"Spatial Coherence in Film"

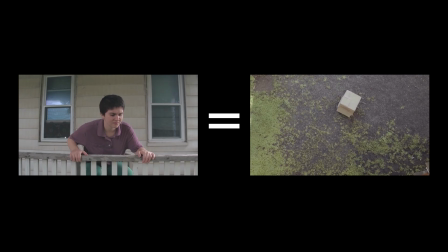[8:14]
And, through the magic of constructive editing, we're tricked into picturing a spatial relationship that doesn't exist in real life.
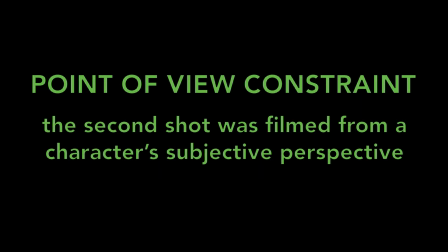[8:25]
Camera motion can also help to imply a POV constraint.
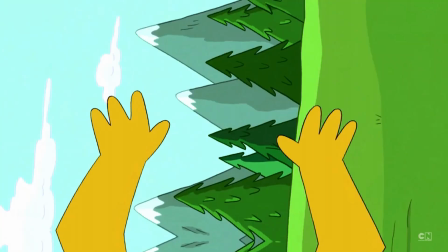[8:28]
If we follow a shot of a character moving their eyeline by a shot moving in a similar direction or style, we assume that we're looking through the character's eyes. While POV constraints imply a clear spatial relationship, they create a particular stylistic feel that directors might not want to use too frequently.
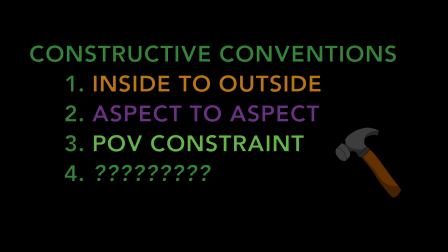[8:46]
Luckily, there's a nearly invisible alternative that's so effective we see it in almost every mainstream scene.
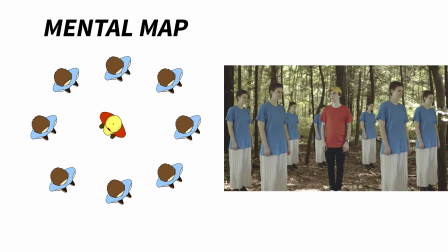[9:00] Hey, dude.
Now, where is the blue character standing in relation to the red character? First of all, regardless of viewpoint constraints, our real-world knowledge tells us that they're probably facing the character they're greeting.
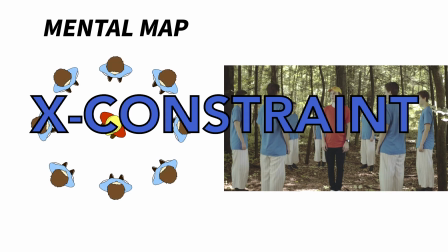[9:16]
But, thanks to the X constraint, we unconsciously assume a lot more than this.
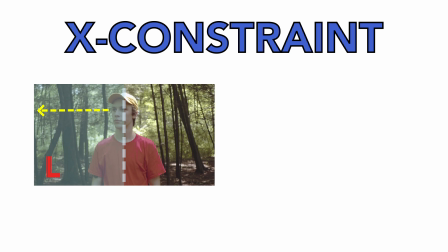[9:22]
The red character was looking to camera left. The blue character was also looking camera left.
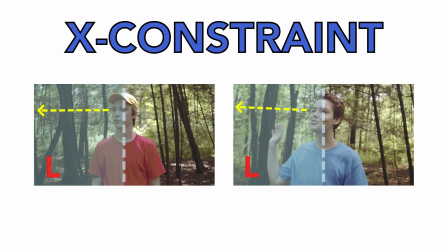[9:28]
The X constraint tells us that a scene must be shot in such a way that if we zoomed out from the second shot,
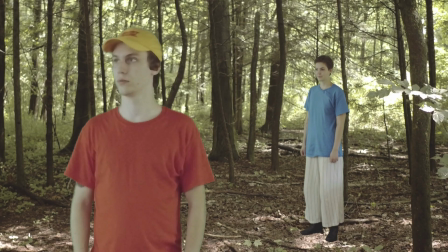[9:34]
both characters would still be looking camera left.
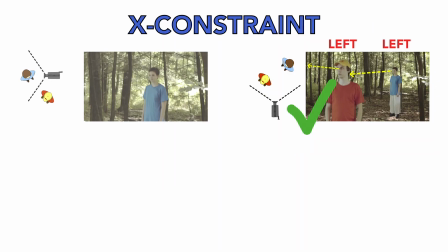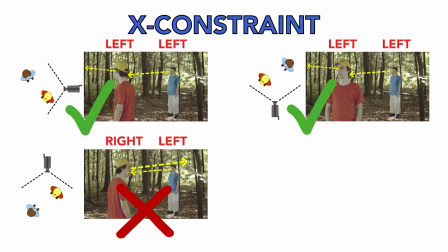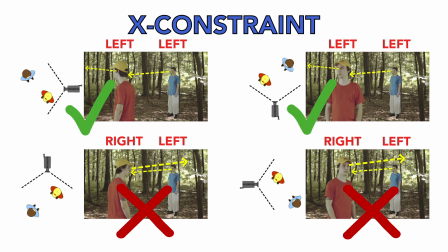[9:51]
When we enter any scene, we unconsciously identify an action line,
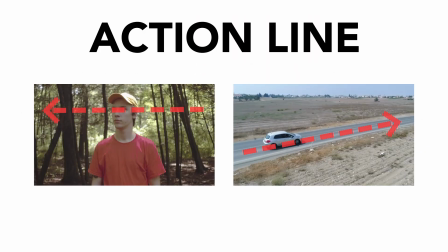[9:56]
either along the eye line of the first character we meet or down the path an object is traveling. The
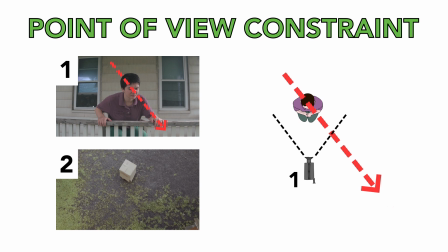[10:02]
point of view constraint tells us that the second shot is filmed down the center of the action line in the direction the character is looking. The X constraint, however,
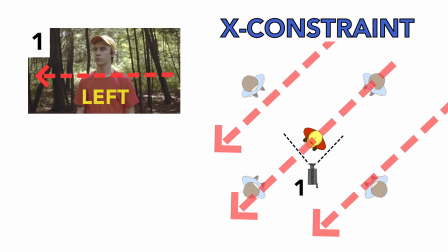[10:11]
tells us that the second shot was filmed so that the action line is pointed in the same left or right direction as it was in the previous shot.
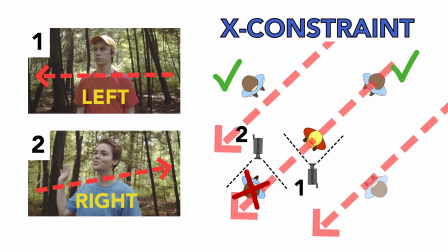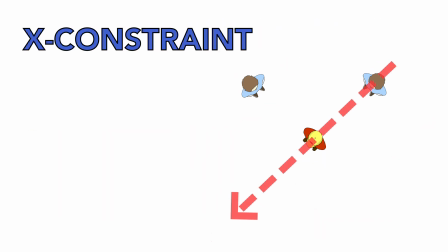[10:24]
The X constraint is often referred to as the 180-degree rule by filmmakers,
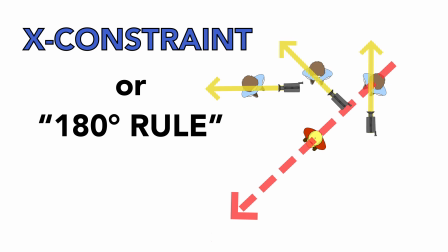[10:29]
because this effect can only be achieved by shooting the blue character from the same side of the action line as the first shot.
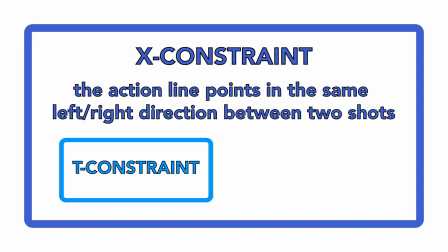[10:38]
Within the X constraint, directors can apply more fine-grained conventions to give us additional specifics about the relationship between shots.
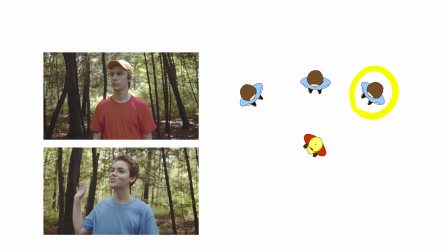[10:47]
In my example sequence, you may have found this interpretation to be stronger than the other two correct ones. That's because it's additionally consistent with the T constraint,
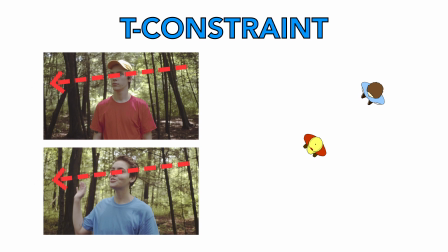[10:58]
which says that two shots with identical action lines will be filmed without rotating the camera at all.
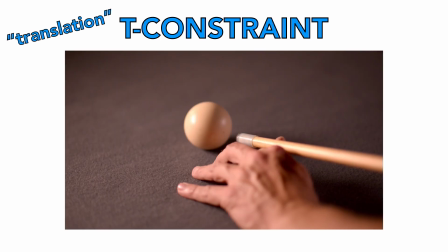[11:04]
The T constraint can also be signaled by a shot with a clear action line, followed by a shot without any discernible action line.
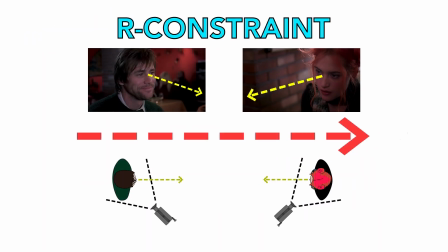[11:15]
The R constraint says that two shots with mirrored eye lines pointed toward the camera will be filmed from the same angular distance from the action line. The second shot is a reflection of the first. This tells us that two characters are facing each other directly.
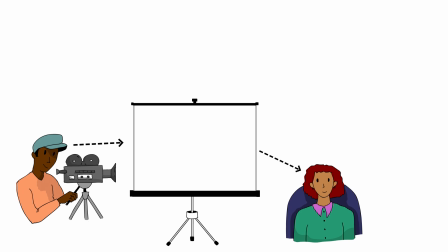[11:34]
Viewers understand that filmmaking is a form of communication. The director has a space in mind that they want the audience to picture.
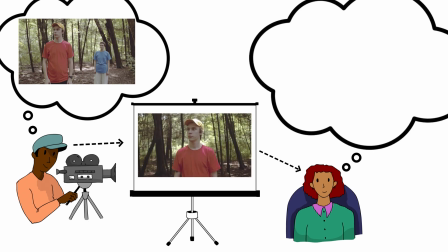[11:42]
In the absence of geographic clues in a constructive sequence, viewers unconsciously assume that a filmmaker is using some form of the X constraint to give them information about the layout of the scene.
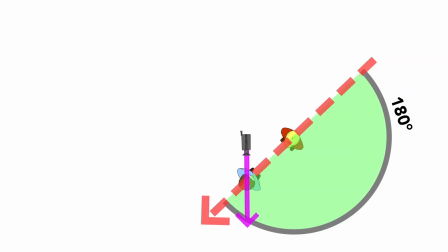[11:55]
If I filmed the blue character in my example sequence outside of the 180-degree arc that would maintain a constant direction of the action line, viewers would still assume I was following the X constraint, and picture the wrong spatial relationship between the characters.
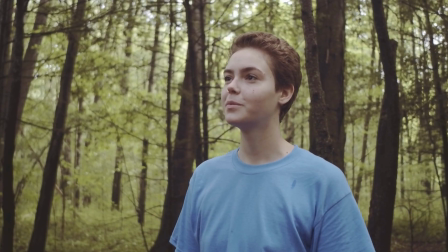[12:12] Hey, dude.
This next shot jarringly disagrees with the space you were simulating. Let's take a quick existential detour.